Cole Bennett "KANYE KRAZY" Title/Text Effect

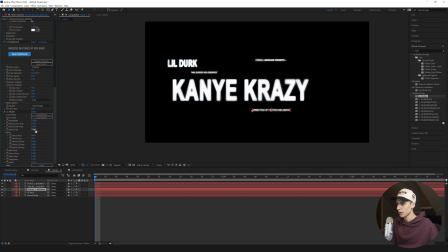[8:18]
ones i'm actually going to make the amplitude 0.1 a little bit less and then maybe like 25 for the flicker on those and then copy paste that on the small ones and if you didn't have heat wave this is what i'm talking about you can use gaussian blur and keyframe it i'm actually going to use both because i think it would look cool uh just like added like extra blur in some spots so the heat wave
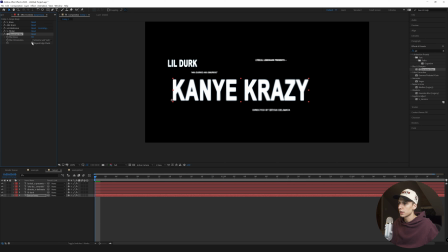[8:38]
is pretty optional i mean all these things all these effects are optional i think they all just look good so just do whatever you want i'm going to go ahead and go to effects gaussian blur i turned on the repeat edge pixels. And then I'm going to go ahead and keyframe blurriness, go one frame ahead, turn it to like 15.
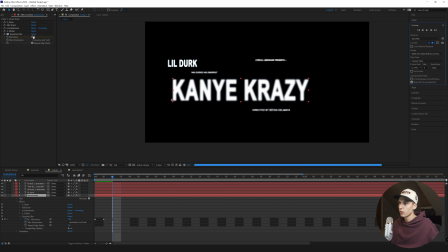[8:52]
See what that looks like. That might be way too much. That looks fine, actually. Go frame forward, make it seven, go two frames forward, make it 12, go one frame forward, three, two frames forward, make it zero, one frame forward, make it. And you guys can see what I'm doing. I'm just going and kind of just doing random inputs. And then once you get to a certain point, and you think you have it random enough, you can just go ahead and copy and paste it,
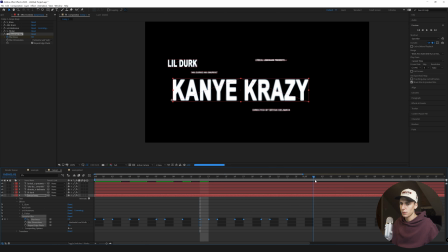[9:12]
actually, repeat it and we'll see what that looks like it might not be random enough or it might be good you can always go ahead and tweak it and then that's the same thing if you don't flicker you can do basically the exact same thing with the opacity or with the brightness and contrast
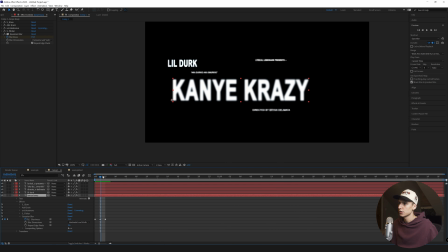[9:26]
and then watching that back I don't think I want enough randomness so what I'm going to do is just go ahead and redo part of it this is what you can do to just make sure that you get what you like that's why sometimes I do like doing it manually because then you can really tweak it to however you like.
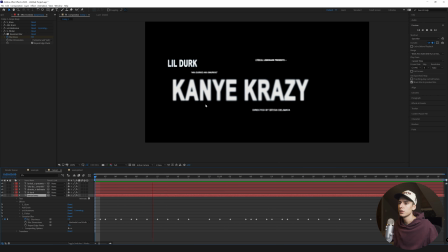[9:41]
And then again, just going through and keyframing randomly. And then you can see here once I actually went ahead and keyframed, it looks pretty good. I think it's a little bit aggressive. I would probably change a little bit if it wasn't just for the tutorial, but I think it looks good. And then you can go ahead and do this, but on a more minor scale for all the other physical tutorial and time.
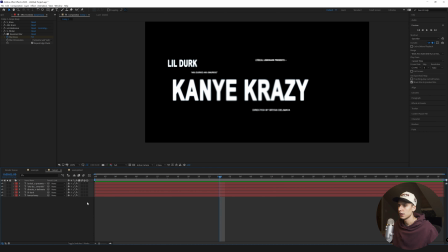[9:57]
I'm just not going to go ahead and do that. I think it looks fine for what it is. And then if you want to add a little extra sauce to it, you can make all these layers 3D.
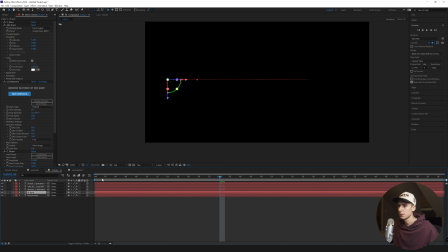[10:03]
Go to the top view and then select your layer. I think I'm going to have Kanye crazy in the middle and then just drag the z just back just a little bit and for each of these layers and then maybe drag forward for one and just give it a little bit of depth i think it's cool you don't do anything too crazy
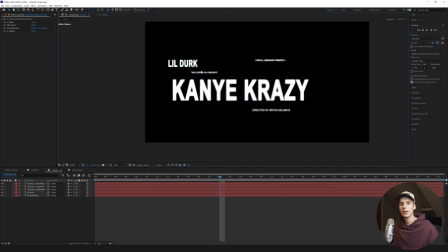[10:16]
so this perspective doesn't get all weird but like it's just something that like tricks your eye a little bit and gives it a little bit of the extra
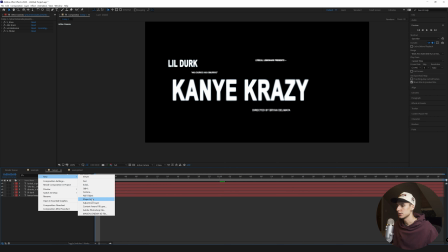[10:21]
just look and then one last thing i like to do is add some grain so you can just go to new solid i just make
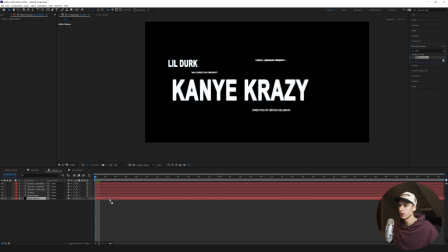[10:26]
it completely black drag it here and then i'm just going to go ahead and add some grain on the black solid here turn off the preview to final output see what that looks like we can judge what we like and to bring down the size to like 0.75,
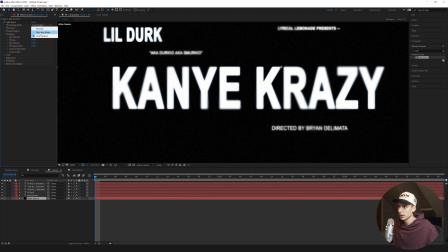[10:37]
maybe even something like 0.5, just make it a lot smaller. Go ahead and change the preset to the 800T. I like that grain and then make sure the color is monochromatic. You don't have to, but that's what I want to do. So that, and then it just has a little bit of that grain in the background.
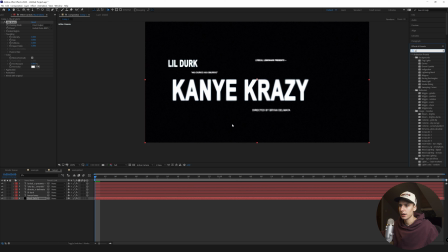[10:53]
You could even do something like you did with the text and have like the background glow back and forth, Gaussian blur back and forth. So it goes in and out of focus with this. I think it just sells that 3D effect, even though it's 2D and just has it kind of look a little bit cooler.
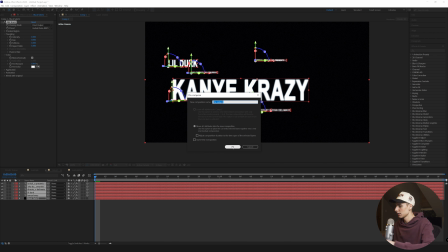[11:05]
And then once you're done with that, you can go ahead and actually pre compose this layer and just name it like text before or zoom.
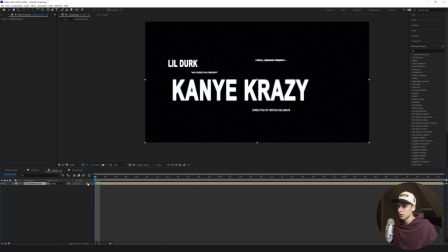[11:13]
And then you can go ahead and just make sure that this is motion blur. And then go ahead and keyframe the scale and then go to the end. And just zoom in however much you want doesn't have to be too crazy. But whatever you want looks good. And then go ahead and render that out.